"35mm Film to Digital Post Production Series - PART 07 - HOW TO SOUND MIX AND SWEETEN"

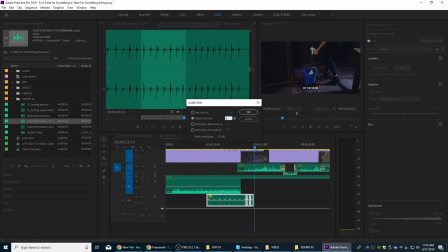1487s
Maybe gain, let's go G for gain, -4 more decibels and see what it sounds like. We just want them kind of subtle. And that sounds pretty good there. Maybe even like 2 more decibels. Gain, -2, make it more subtle.
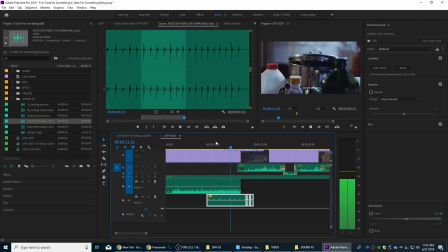That sounds pretty good. I got it. Okay. And we are going to add a little bit of reverb to these. I'm going to do the room reverb to give a little bit of natural echo to it.
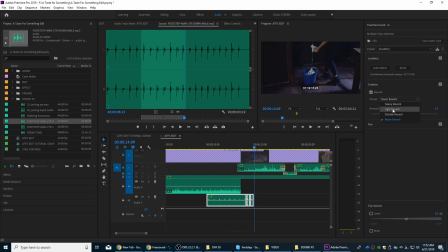1518s
That's probably a little too much reverb, so I'm going to go light reverb and see how that sounds. You can hear the echo on there.
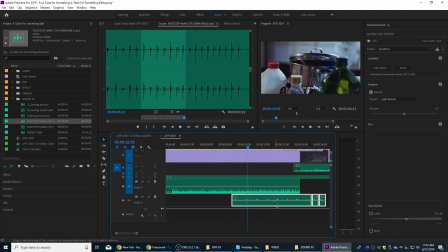1526s
That sounds pretty good there. Okay, so now what we've got to do is she approaches here, and we're going to turn this down at first and have it kind of get louder as she gets closer. So let's keyframe this. I'm going to hold down Control, hit it, click right there, click right here, and see how this sounds.
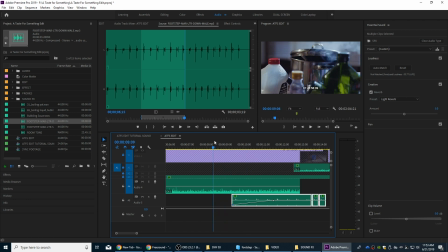1540s
Turn this down all the way right there at the beginning, and have it gradually come into the audio turn up as she gets closer. And I'm going to turn that up a little bit because it should be louder right there. Let's try that.
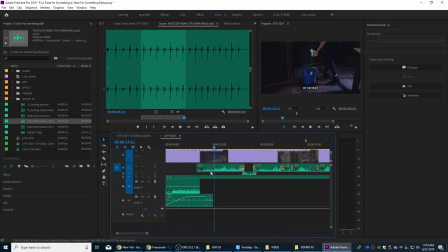1560s
Okay, that sounds pretty good. So what I'm going to have to do here with the boiling, as it cuts to this other shot, the boiling will get quieter. So I'm going to grab this Alt and drag this over and copy it. I'm going to get rid of my fade in there.
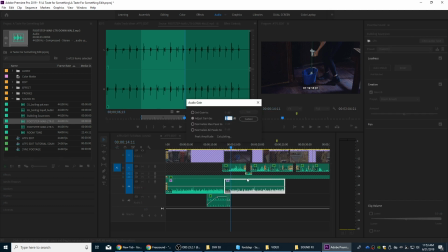1571s
And as we cut from one shot to the next, we're going to hit gain. I'm going to turn this down maybe 8 decibels and see what we get. Now we can hear the sauce boiling in the background, but as we cut away from it, further away, it turns down.
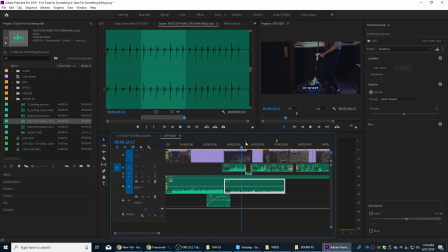1588s
So it sounds very natural. Let's do a couple more sound effects here as we play through. The door opens. So we probably want like a creaking door open. So I'm going to get a sound effect and drag it in here. And by the way, I should mention that these sound effects, a lot of these sound effects are ones that I've recorded myself.
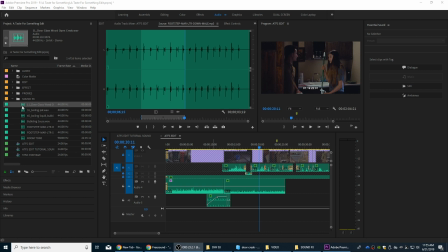1605s
I've collected some myself. Some of them come from a sound effects library that I've had for some time. And a lot of these are coming from freesound.org.
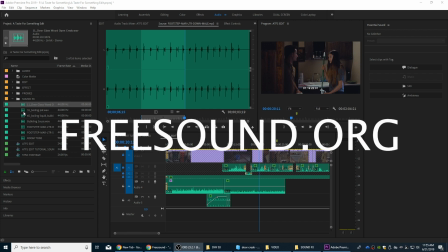1613s
Freesound.org is a website you go and people upload their audio as a large free database, and you can just grab any audio you want there and use it. It's basically free sound that you can use on that website.
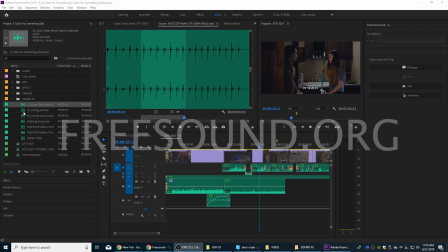1626s
You have to make a login, and you can use that. And you can download audio from that site. Just have to make like I said, you just have to make a free account. So I've got this door here. Let's work on the door. I'm going to double click on this. All right, we got a door opening. We also have a door creaking here.
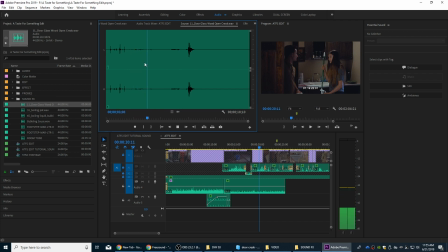1643s
The door creaking here's right there. The door opening is a good sound, and we have a door shutting. So we got the whole sequence of door right there, which is nice. So I'm going to first of all get the door opening here when he opens up the door.
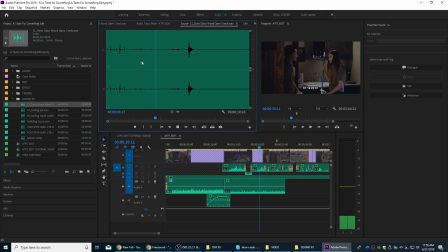1658s
And actually, let's grab the squeak and see how it times out. I'm going to grab that whole first portion there. We're going to drag this down here and to get that to where it needs to be.
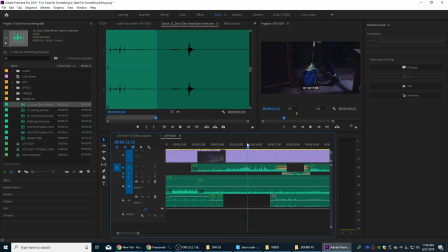1668s
Let's see where the door opens. Right there. So I'm going to grab this and drag it over so it begins right about there. Let's try that.
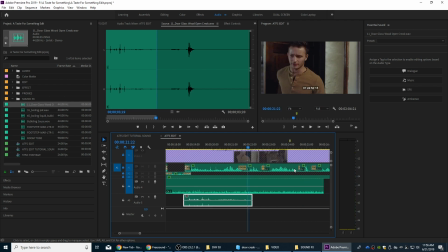1680s Should I clean the floor? No.
That creak I want a little bit more close to the door opening here. So we've got the door handle turning. Right there. I'm going to move that a little bit back so we hear the door handle turn before he actually opens.
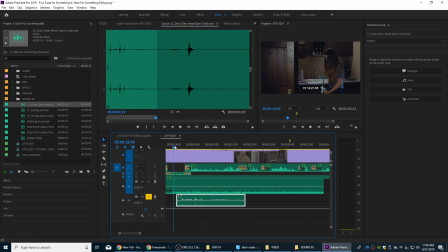1694s
And let's solo this just to see if it times out right. I hit solo. It's only playing that track. Right there. I'm going to grab up this audio here, the creak, and I'm going to move it back a little further right there.
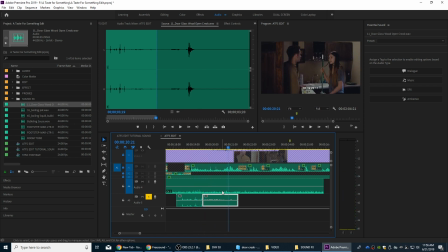1708s
Let's see how that sounds. And that sounds pretty good. Now it is linked up with the door opening up right there. I'm going to actually move this back a little bit more. I'm going to move both of these back. A few more frames. So you hear the door handle turning and opening. There we go.
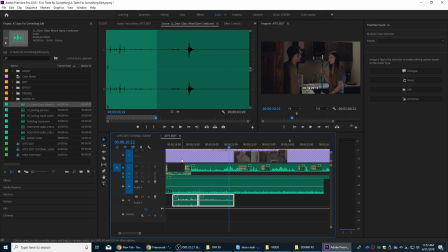1727s
That sounds really good. So now I can turn off the solo, and we can assign these sound effects. Auto match. Auto match doesn't seem to be working on these sound effects. Way too loud.